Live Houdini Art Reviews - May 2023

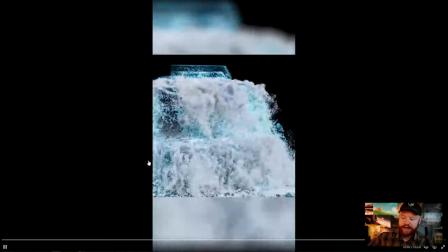But, you know, I think that's, first of all, a thing to congratulate you on because, you know, that stuff's not always easy to do.
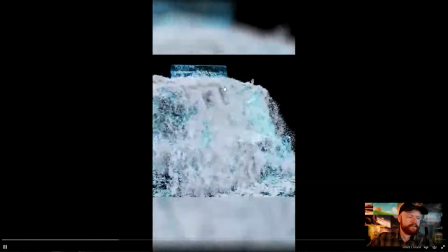Anyway, what we have here is a cool waterfall. I think, well, let me first of all talk about what's cool.
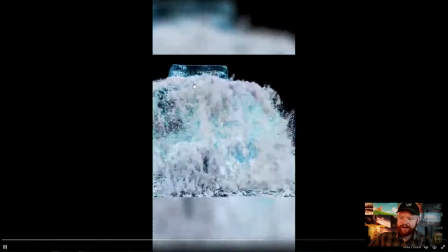What's cool about it is that we have things breaking up that shape.
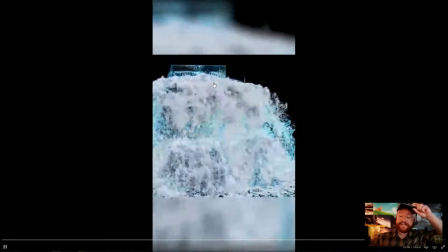A lot of times when we think of a waterfall, maybe our first instinct is just to have water go over a surface and fall down to the ground.
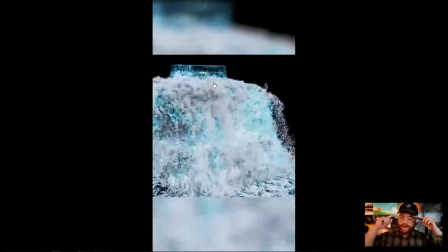That's actually kind of a hard thing to do because when water goes over the edge of something and it just falls,
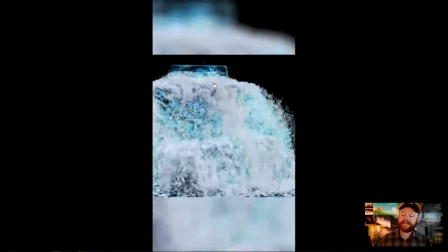it's hard to get a bunch of detail.
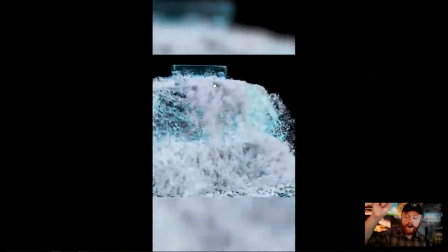And it's also hard to get the transition from it looking like water to droplets to potentially a cloud or some kind of gas.
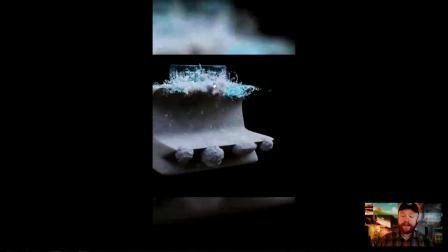Because that's often what happens with waterfalls.
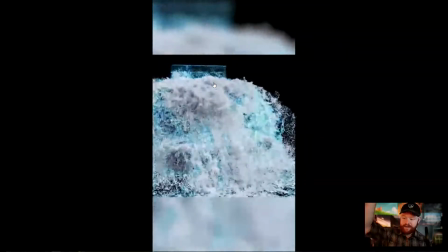If they fall for a really long time, as they go straight down, it has this metamorphosis from, you know,
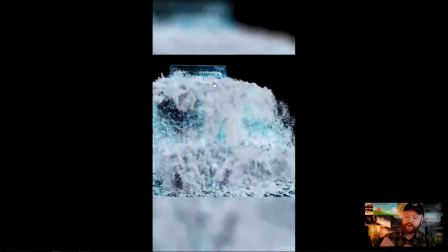river-looking thing to white particle-looking thing to eventually a gas.
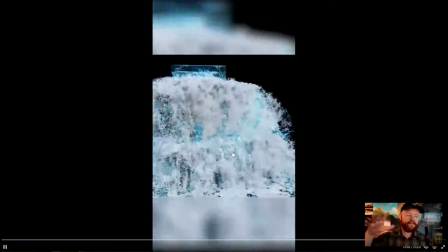So by breaking this up, it's good because it forces more collisions,
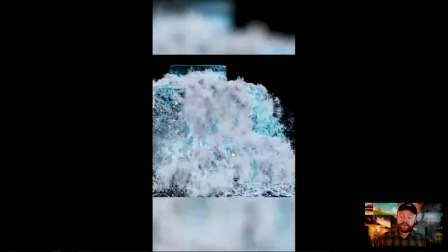it forces more detail to arise from the water sim.
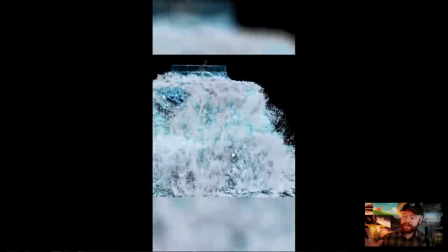And again, what I've said before about water sims is that the collisions and the environment
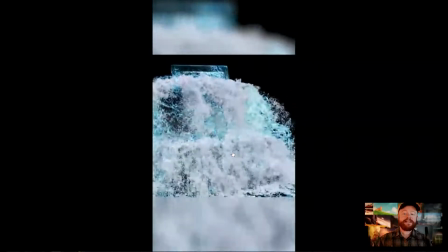matter a lot because that's going to eventually be the basis for a lot of the detail, for how things splash up,
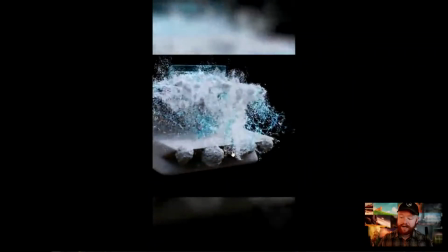for how things break up when they collide with things.
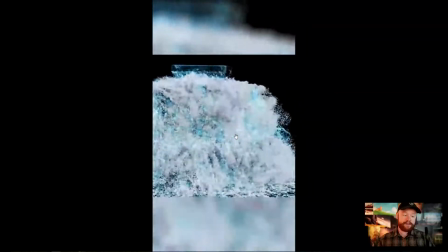Okay, so that's really good, and I think that that was recognized here to a really good degree.
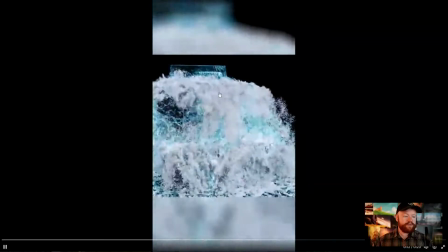One thing that could probably improve this is just a bit more motion blur.
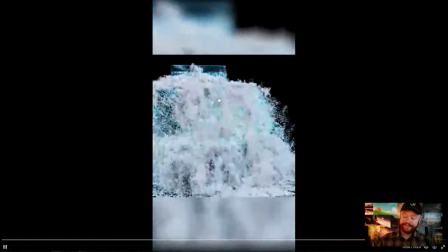You know, if you ever try to take a picture of a waterfall, I don't know if you've tried this, but if you try taking a picture of a waterfall with a really fast shutter speed,
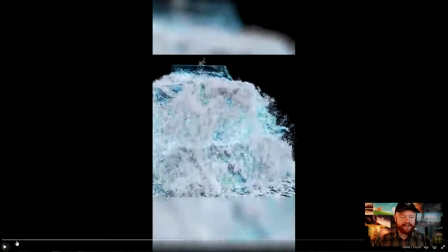it actually does have a almost alien look to it where, you know, if we pause this, it's like tiny little droplets and it's really complex. But in this case, I don't think it's really helping you as much. I think honestly to get really good motion or to have a decent amount of motion blur really helps
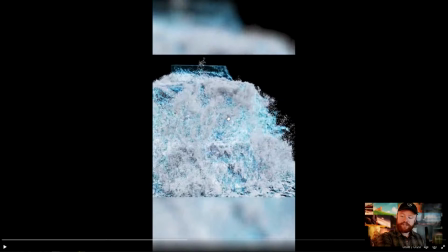because our eyes don't perceive this much detail in the real world when it comes to a waterfall. We kind of generalize things into strands or streaks when we look at waterfalls. And so that's why this feels a little bit unnatural. If you were to take those particles and again, just add some motion blur,
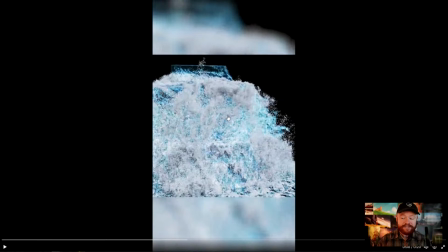that's going to mimic how our eyes typically perceive the motion of water because it stretches it out. It kind of generalizes the movement. And so I almost think of it as taking a brush and kind of smudging it like an oil painting or something like that.
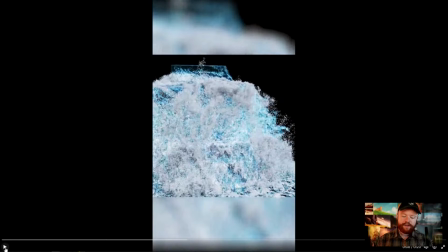So just a little bit of that I think would go a long way in this situation.
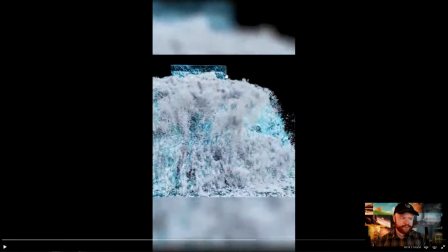And also, if we take a look at the shading on the water, we do have this blue through some transmission, but I think it's a little bit too neon blue. It almost looks like dyed water. So if that is transmission that you're using,
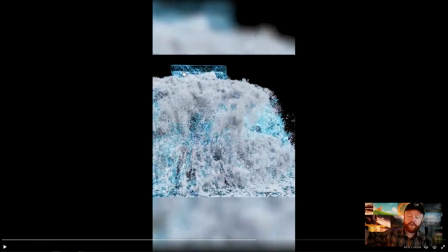you could just take the depth further so that it only turns to this color once we've gone further into the water. Or perhaps I would rely more so on your HDR for lighting it and getting the different reflections for the breakup of color on your water instead of relying on transmission.
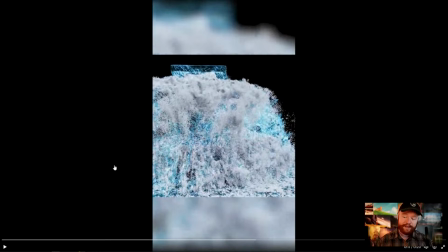So I think those two things could really as well push this to the next level.
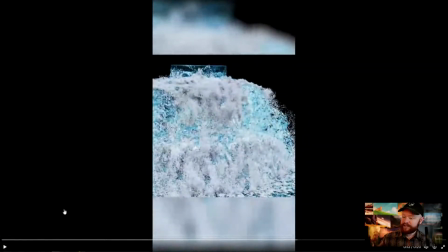And yeah, I mean, overall, it sounds like this is not complete, so I don't want to speak too quickly, or I don't want to judge too quickly on this. But it's definitely, I think, on the right start. And one last thing, because I just always have to say it, pay attention to the backdrop.
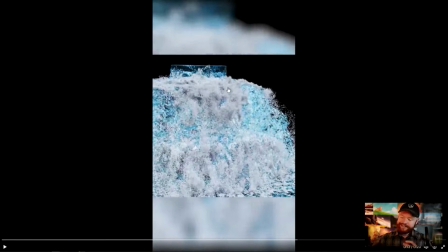Don't just leave a solid color there. Do a little something there. It makes it way more presentable.
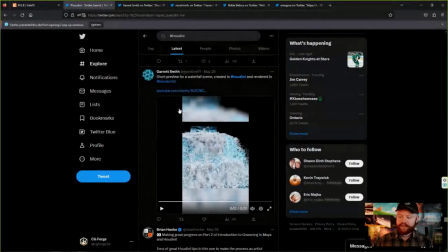Okay, that was a lot of stuff there, but hopefully, Garrett, if you're watching, hopefully that can be helpful. And again, great job rendering this out in Blender and, playing around with this.
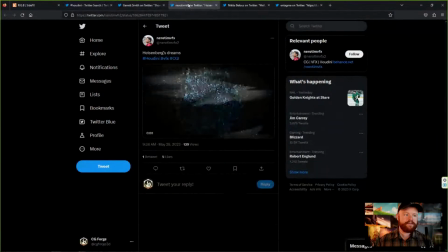Okay, so let's go to this next one here. This is by Neurotim VFX 2. It's called Heisenberg's Dream. We have this little constellation of blue crystal meth.
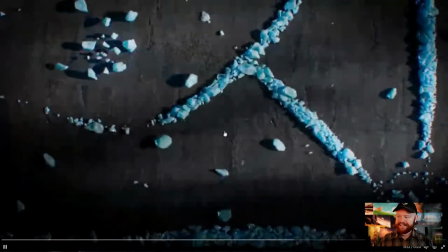So I think it's a fun idea and really cool. I mean, visually really cool.
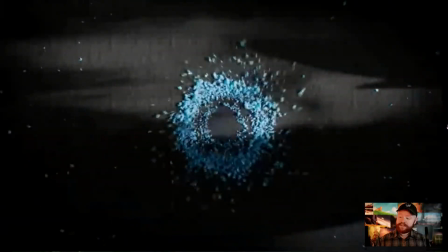I think one of the first things that stands out is the lighting.
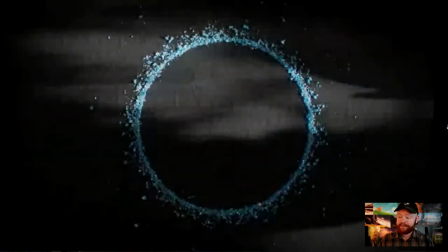We have dramatic lighting, which if you're going for that Breaking Bad Heisenberg thing, makes total sense.
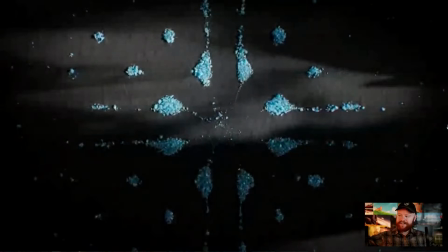You want to have some dark, some light. You want to make it feel like, some kind of dramatic window is peering onto this thing.
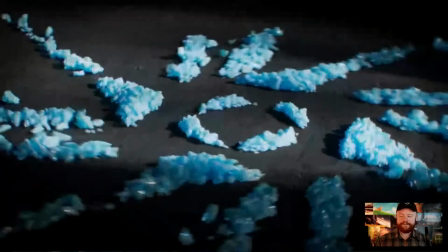And, well, that's working really well.
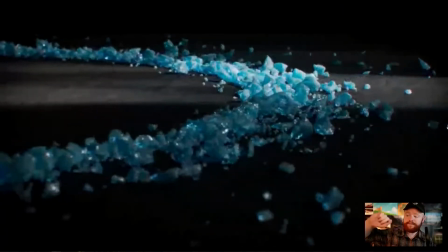If you wanted to make a similar thing, or you watching, if I guess you're watching this and you want to make something like that, it's really easy.
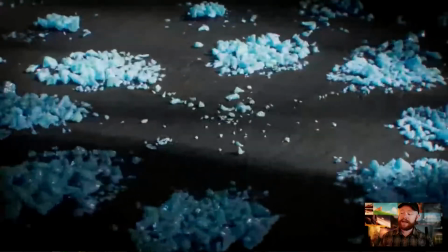All you need is an area light and a gobo. So an area light and an image to make shadows cast by the gobo.
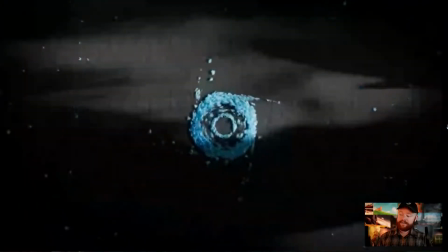I almost think of it as you have a light and you put a little filter on that light,
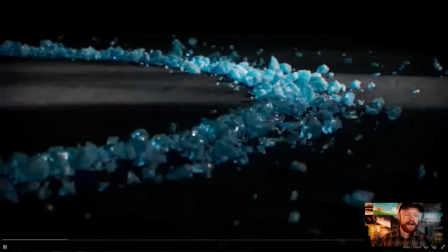which is the image, and that will block out areas and cast a shadow.
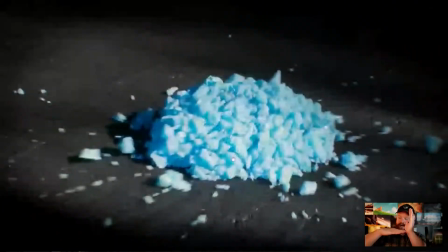And then you just take that light, put it on the ground like this. So here's the ground, here's the area light.
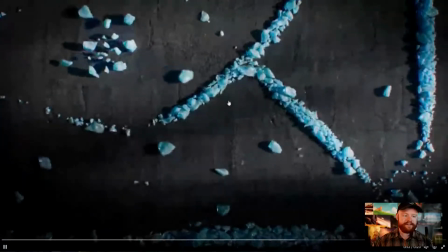There you go. Now you have this kind of dramatic thing, and it works really well.
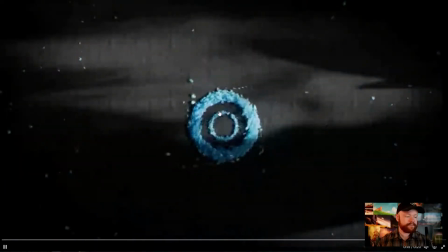That's a very simple thing, but it adds a lot. Anyway, let's talk a little bit about the effects here.
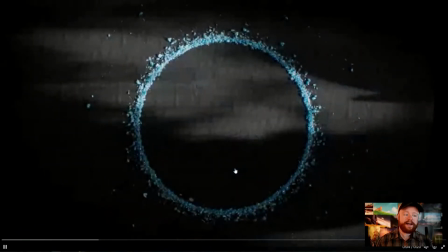First of all, love how there's a wide variety of shapes, wide variety of sizes.
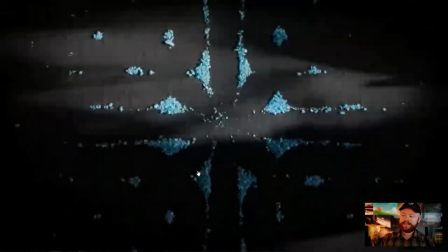It's not just big chunks, medium chunks, small chunks. We have a nice blend of things going on.
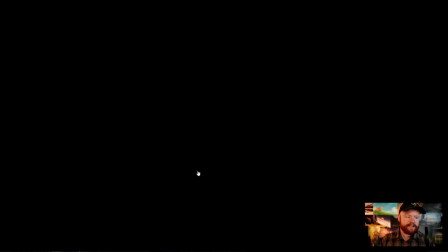And also, I like just the general concept of, making these different shapes.
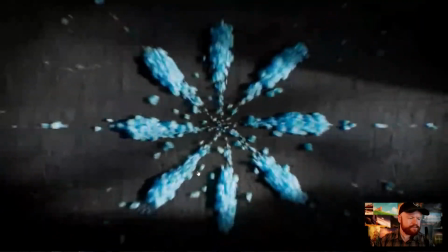And I know at first this might seem like a super complicated thing to do,
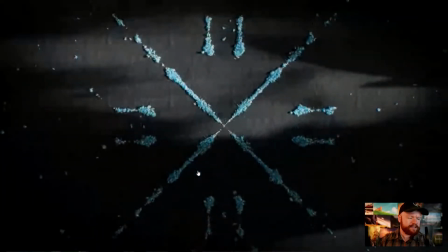but I think one thing you have to realize is that a lot of this can just be potentially driven by particles.
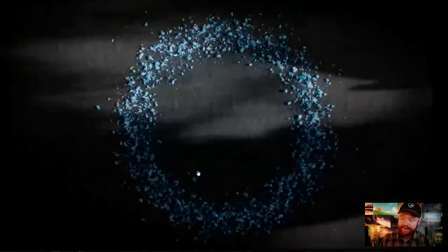And I don't know exactly how this was made, but I'm just kind of guessing off the top of my head.
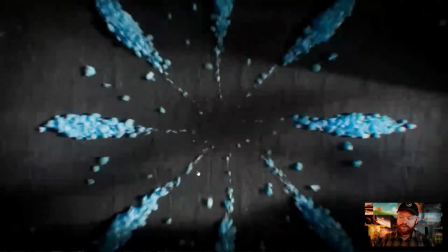If you can make these shapes and this behavior with particles, you can make this behave with RBD.
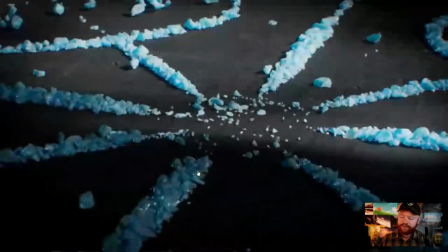And so all you really need is the forces that make these different shapes come alive.
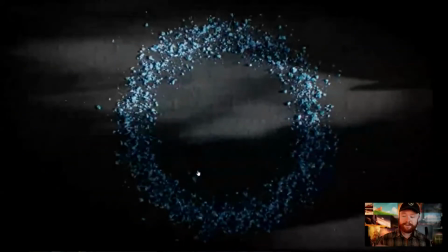And then once you have those forces, you just run it through an RBD sim, things roll naturally, and you have what you need.
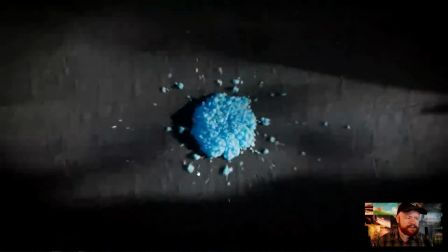So yeah, really cool project. I think that the camera cuts are nice.
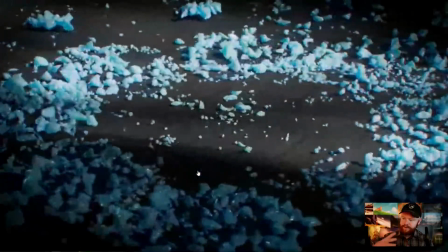They're choppy, they're fast.
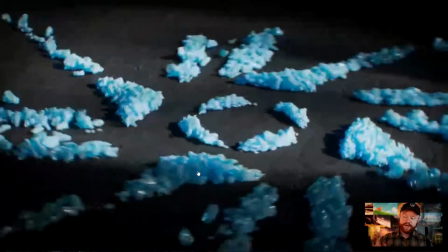A lot of times too, one thing that can take your projects to the next level is when you cut really fast like this.
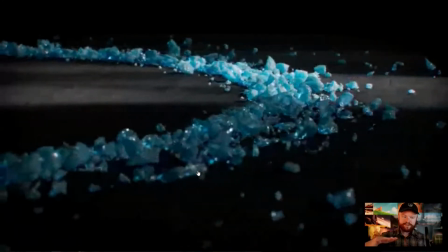We have this zoom outs, we have this close up, slow-mo.
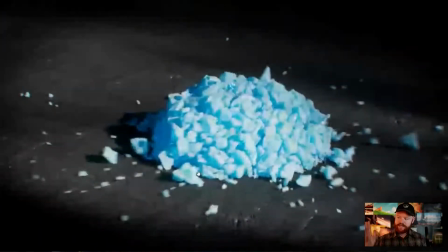Things kind of have like a rotational camera move. We have a close up.
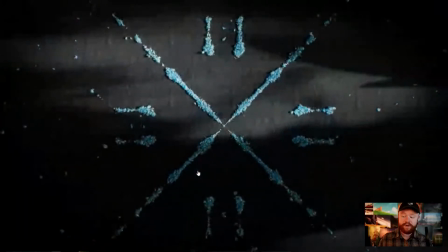And so a lot of times if you just have a simple effect and you want to make things more exciting, just switch up the camera shots and make it more snappy.
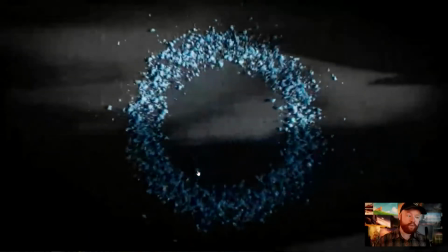Really just cut from one shot to the next.
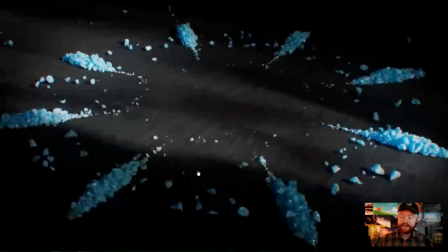Like this, and you could take one effect and turn it into a cinematic sequence like what we have right here.
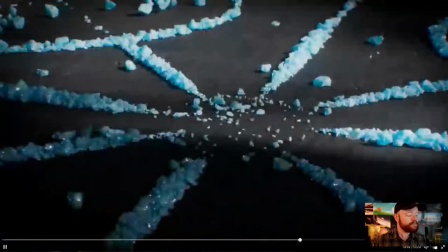So that's a really great execution of all of that as well. Okay, so all in all, I mean, I don't really have too much to critique here.
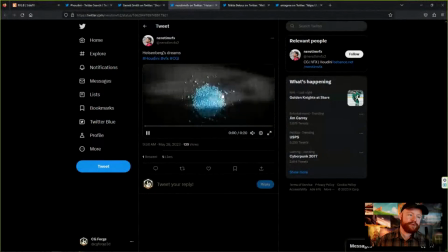Perhaps a little bit more variety on the blue color, maybe, maybe not. Again, kind of getting a little bit picky there, but I think that this turned out really great. So well done here, Nero.
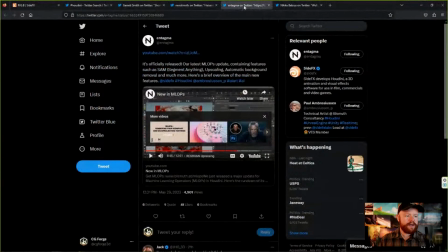Okay, so I also want to mention that if you haven't seen this yet,
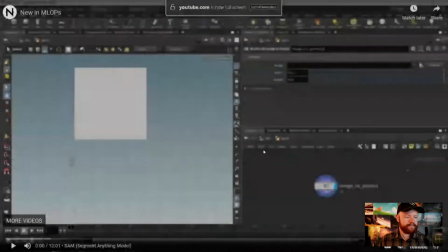we have Intagma, who has come out with
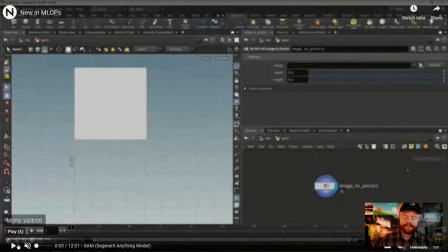more stuff with material labs, or not material labs, with MLOps.